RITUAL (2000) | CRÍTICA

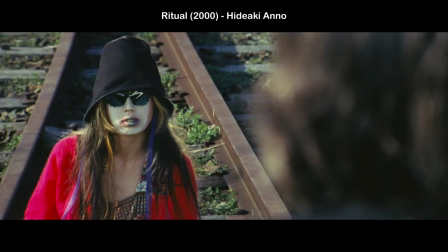Ritual é um filme japonês sobre um cineasta que conhece uma garota que vive
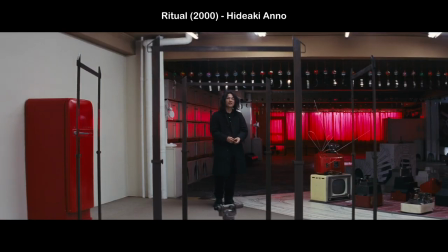isolada e cria um mundo de fantasia devido a certos traumas.
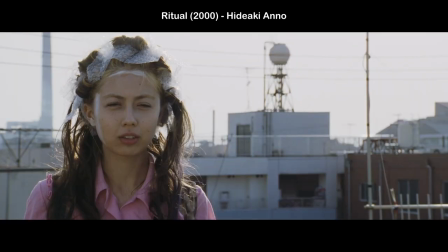A partir desse encontro, os dois personagens questionam as suas escolhas de vida.
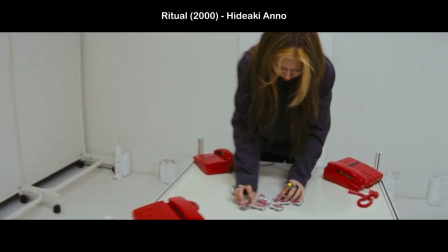A garota é obrigada a lidar com os seus traumas e o cineasta repensa toda a sua carreira.
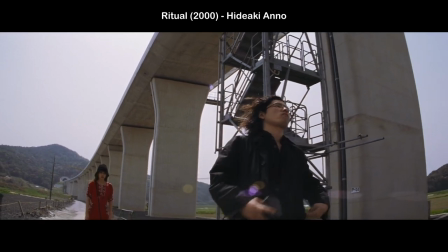O diretor desse filme, o Hideaki Anno, é bastante conhecido por ser o criador do Evangelion, do anime Evangelion. Ele tem outros longas live action que também flertam com ideias mais experimentais, tanto na sua construção dramática como também em escolhas visuais bem inventivas. e são filmes que,
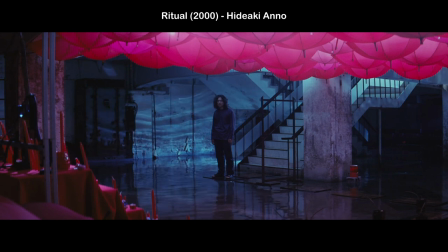de algum modo,
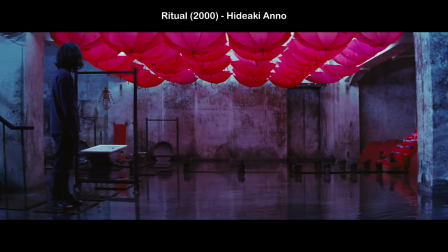usam o cinema para refletir sobre o estado atual da cultura audiovisual.
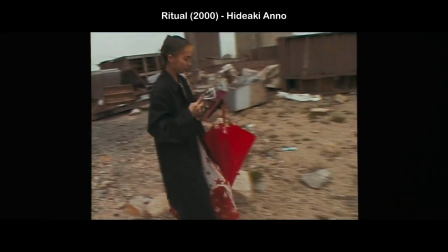O caso do ano é bem interessante porque, ao mesmo tempo que ele faz parte de tal cultura, ao mesmo tempo que o Evangelion virou uma espécie de marco cultural icônico do seu tempo, ele está sempre questionando tudo isso em algumas obras.
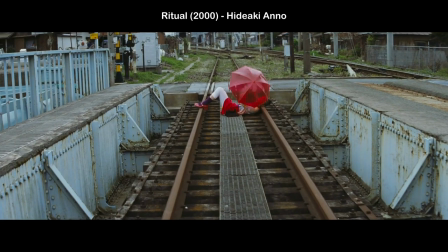Nesse longa, por exemplo, ele usa essa questão dos personagens isolados para
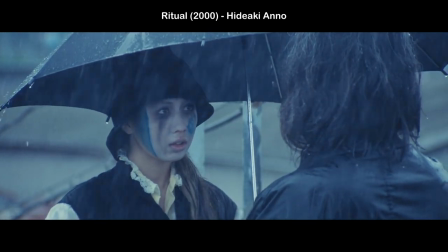colocá-los em uma espécie de contexto cultural neutro,
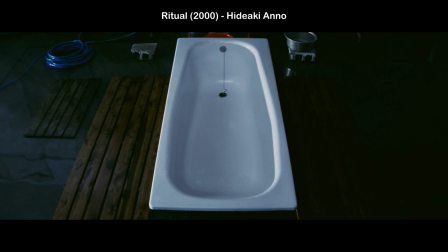digamos assim. O longa basicamente se passa em um prédio abandonado, em linhas férreas,
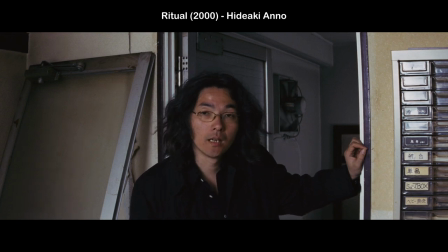nessa espécie de ambiente industrial, sem um tempo específico.
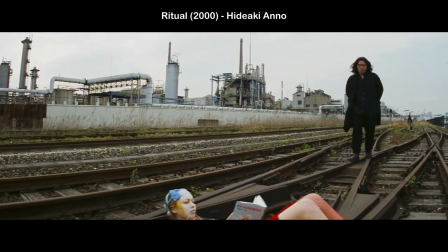Você não percebe ali nada que vá localizar aquele espaço de modo mais específico e mesmo os objetos de cena tendem a nos confundir. Esse prédio que a personagem mora é cheio de elementos que
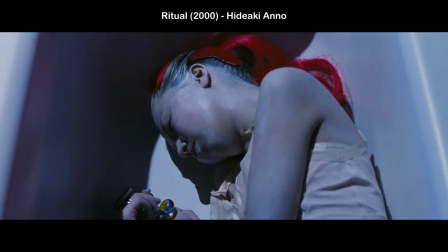aparentam ser elementos simbólicos e alegóricos.
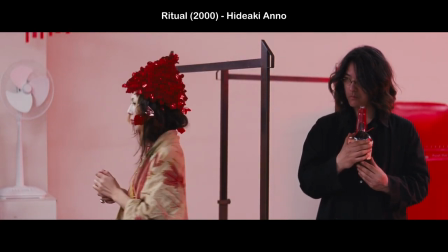É um espaço que parece até o palco de uma festa de teatro,
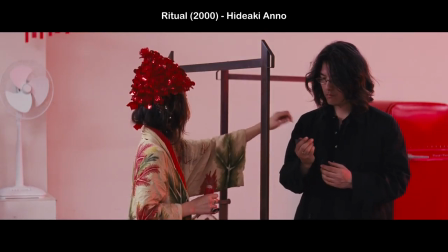mas o diretor nunca assume
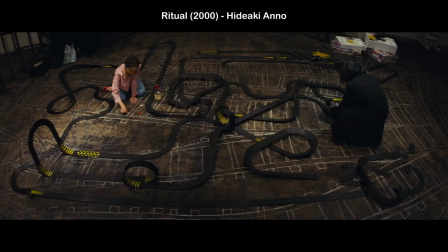tais elementos como elementos simbólicos óbvios. Ele usa aquilo mais para nos confundir, para evitar qualquer caracterização que nos informaria sobre aqueles personagens. Ele tenta preservar um mistério em relação a isso.
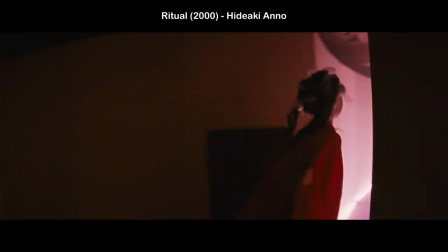Tenta explorar aquilo mais com uma dinâmica visual e
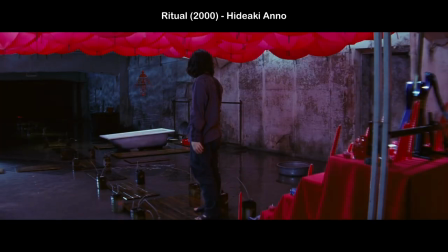espacial expressiva do que qualquer outra coisa.
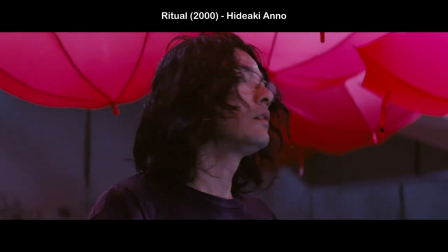Até fica implícito que a personagem faz rituais bizarros com uma forma de tentar superar os seus traumas, mas o filme não tenta explicar isso, ele quer mais explorar a força audiovisual dessas situações e elementos, a força, digamos, performática daquilo tudo,
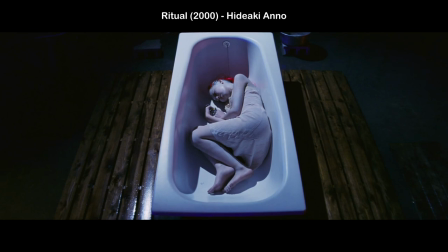inclusive ele vai dialogar com algumas ideias de performances artísticas também,
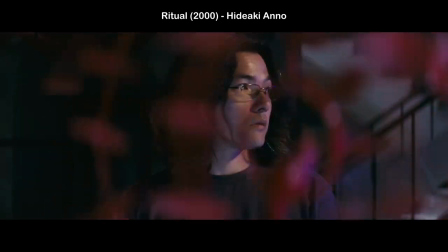até aqueles espaços do prédio remetem a espaços de museus ou de galerias de arte.
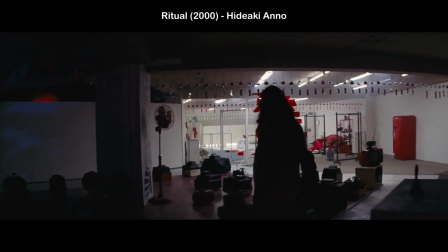E mesmo o modo que ele filma aquilo com essa janela
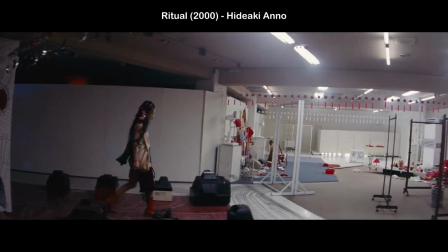cinemascope bem ampla que registra boa parte do espaço e com
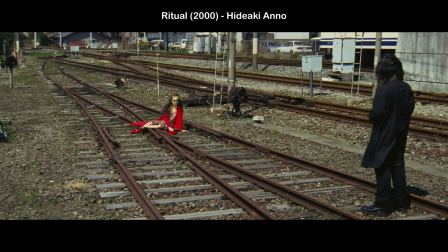o uso bem frequente de lentes grande-angular que evidenciam
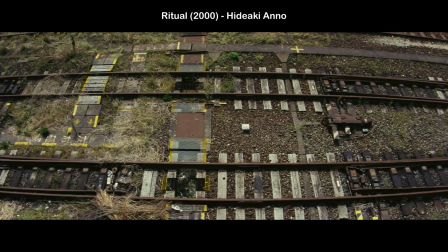essa amplidão ainda mais e até distorcem um pouco esse ambiente,
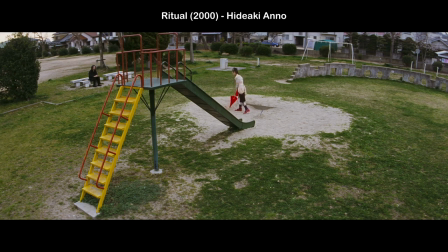reforça essa ideia do espaço como um elemento fantasioso, mais expressivo, que tem um valor visual por si mesmo.